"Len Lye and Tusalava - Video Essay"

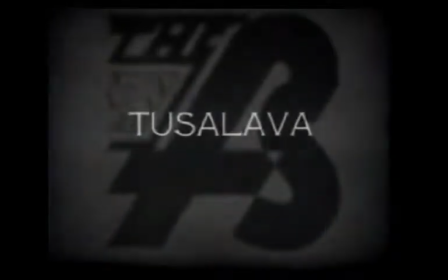Tusalava is the first animation created by New Zealand-born filmmaker Len Lye, and it premiered before the London Film Society in 1929.
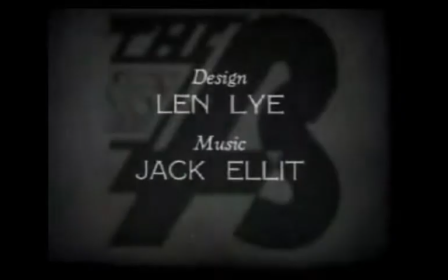Lye's film is only 10 minutes in length, and its original score by Jack Ellett has been lost to time,
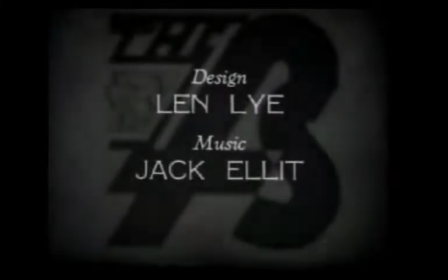but it contains some of Lye's most interesting visual ideas and is a hallmark of his fascination with movement in art.
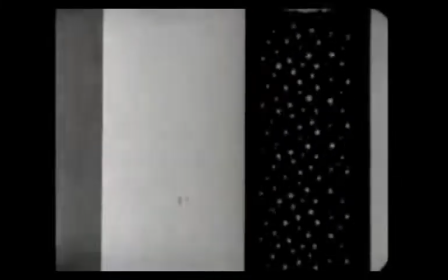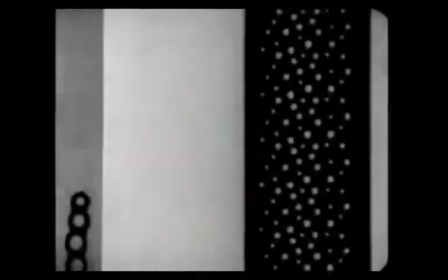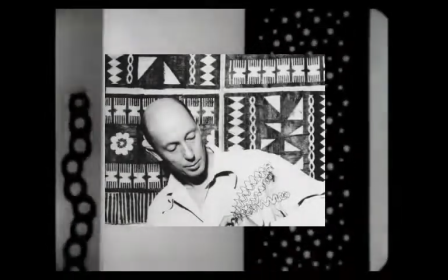Before moving to London, Len Lye spent time in Australia and Samoa learning about Aboriginal art with scholars and local peoples.
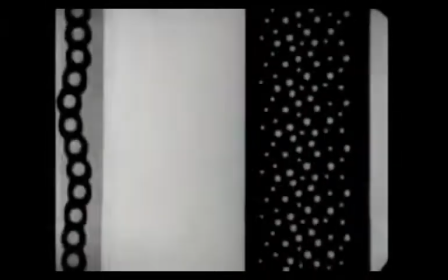These experiences directly influenced the entirety of Tusalava, even the title,
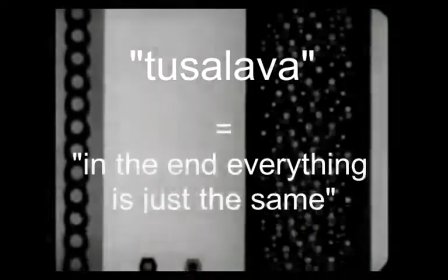which is a Samoan word meaning, in the end, everything is just the same.
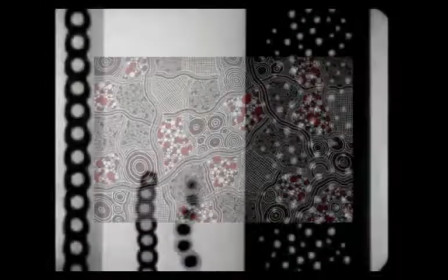The shapes in the animation bear a marked resemblance to the art of Australian Aboriginal peoples, with an emphasis on connecting lines,
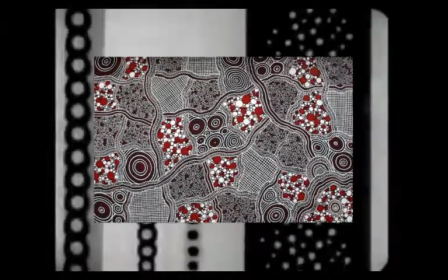circles, and basic polygons like triangles and squares.
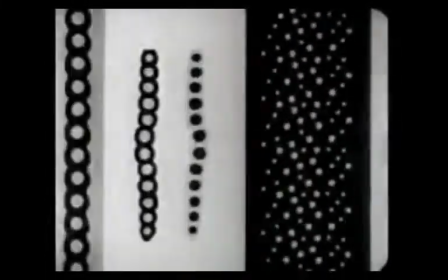Because Indigenous Australians did not develop a written language before the arrival of European settlers,
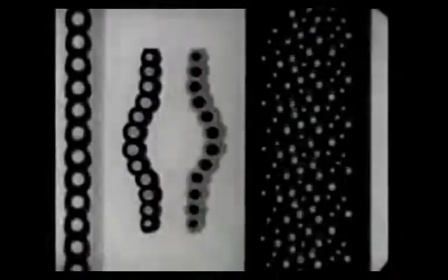many simple patterns of art exist as shorthand symbols and icons for larger concepts.
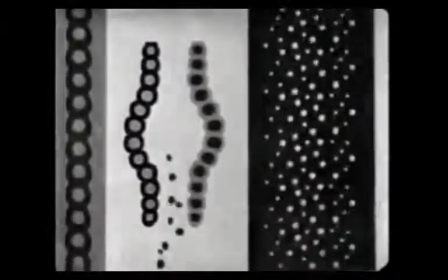Aboriginal art is also usually concerned with the creation of the universe as told in local myth.
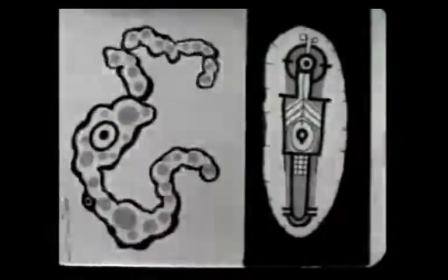These motifs are fairly clear upon viewing Tusalava, specifically toward the end of the film when some of the shapes form together into a larger organism
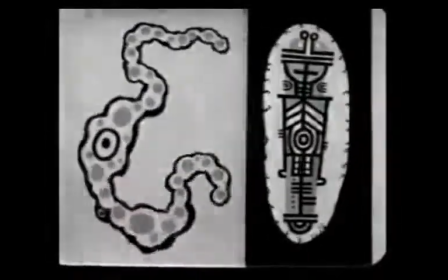which is informed visually by the Aboriginal styles of cave etchings and dot paintings.
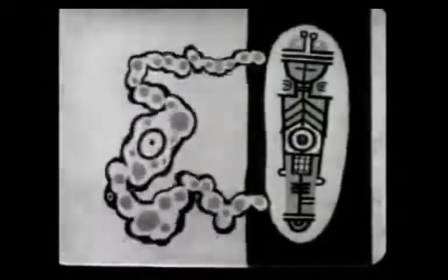The entire sequence represents the origin of life for Lye, from the creation of DNA to the formation of multicell organisms,
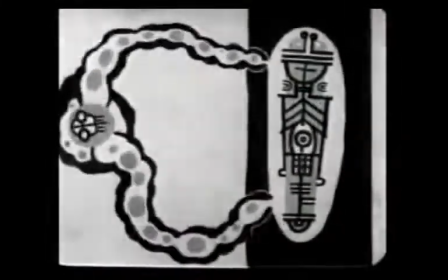largely taken from Samoan mythology and European biology. Lye was fascinated in general with the microscopic world of cells,
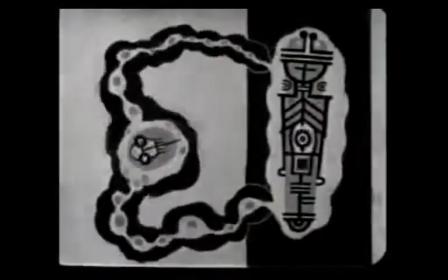and the simplicity of the minuscule realm was where he saw fit to first lay his ideas on the relationship between art, motion, and life. Tusalava stands in stark contrast to experimental animation of the same time period, exemplified by filmmakers Hans Richter and Oskar Fischinger.
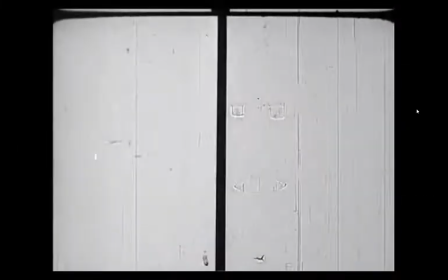Richter's Rhythm 21 is often characterized as a Dada film. Dada art, or perhaps more correctly anti-art, in Richter's mind being a harmony between opposites, such as reason and unreason,
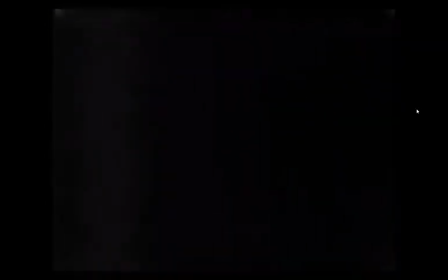conscious and unconscious, and, by logical extension, black and white, as seen in Rhythm 21. Equilibrium exists in the construction of black and destruction of white, and vice versa.
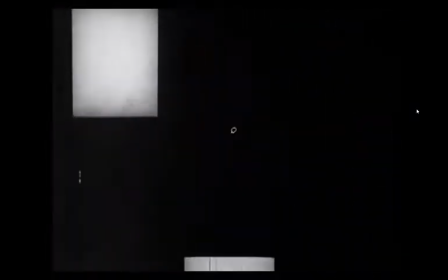There is a sort of back and forth between forces present in Richter's work that personifies the tension between art and anti-art.
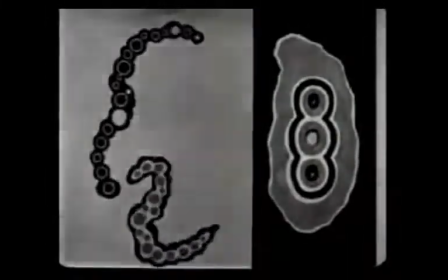Lye's work agrees with construction and destruction, but in a more surreal way, rather than a deconstruction into basic shapes.
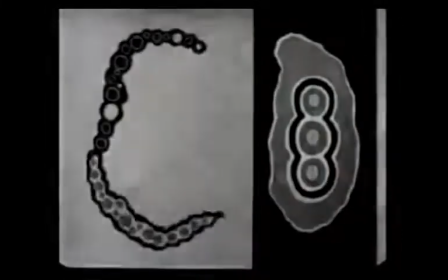The film's organic structures absorb one another in a carnivorous fashion, as though they belong to a larger food chain,
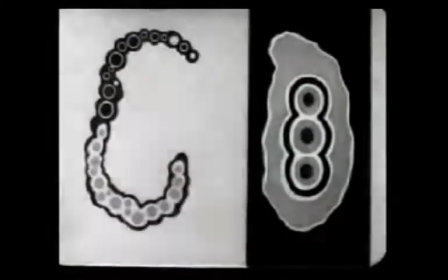going higher and higher in level as each successive organism is devoured by another.
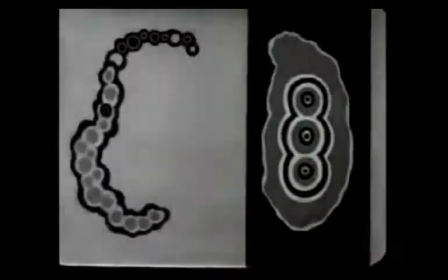Lye simulates nature to represent a recurring cycle, rather than a balance between opposing forces. On the other hand, Oskar Fischinger's visualized music, such as Study No.
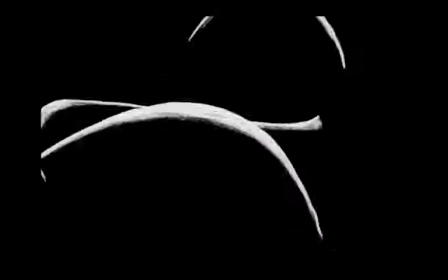7, may seem almost completely divided from Tusalava, but it is worth noting the presence of rhythm in both works.
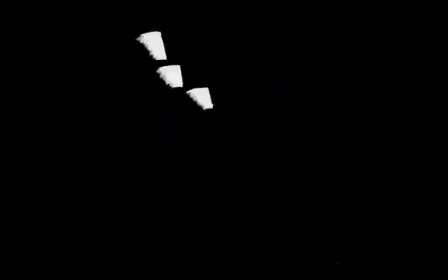Study No. 7 is the more obvious of the two when synchronized with Johannes Brahms' Hungarian Dance No.
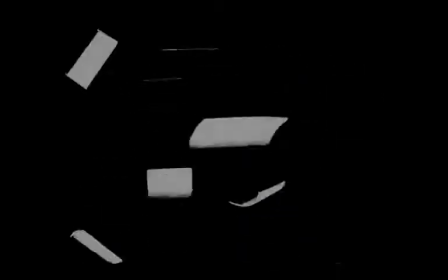5 as it was intended to be shown.
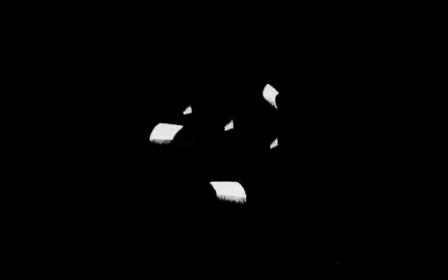The flourishes of the line on screen mimic the movement of bows on a string, and the orchestra of abstract shapes expresses the unseeable motion of sound.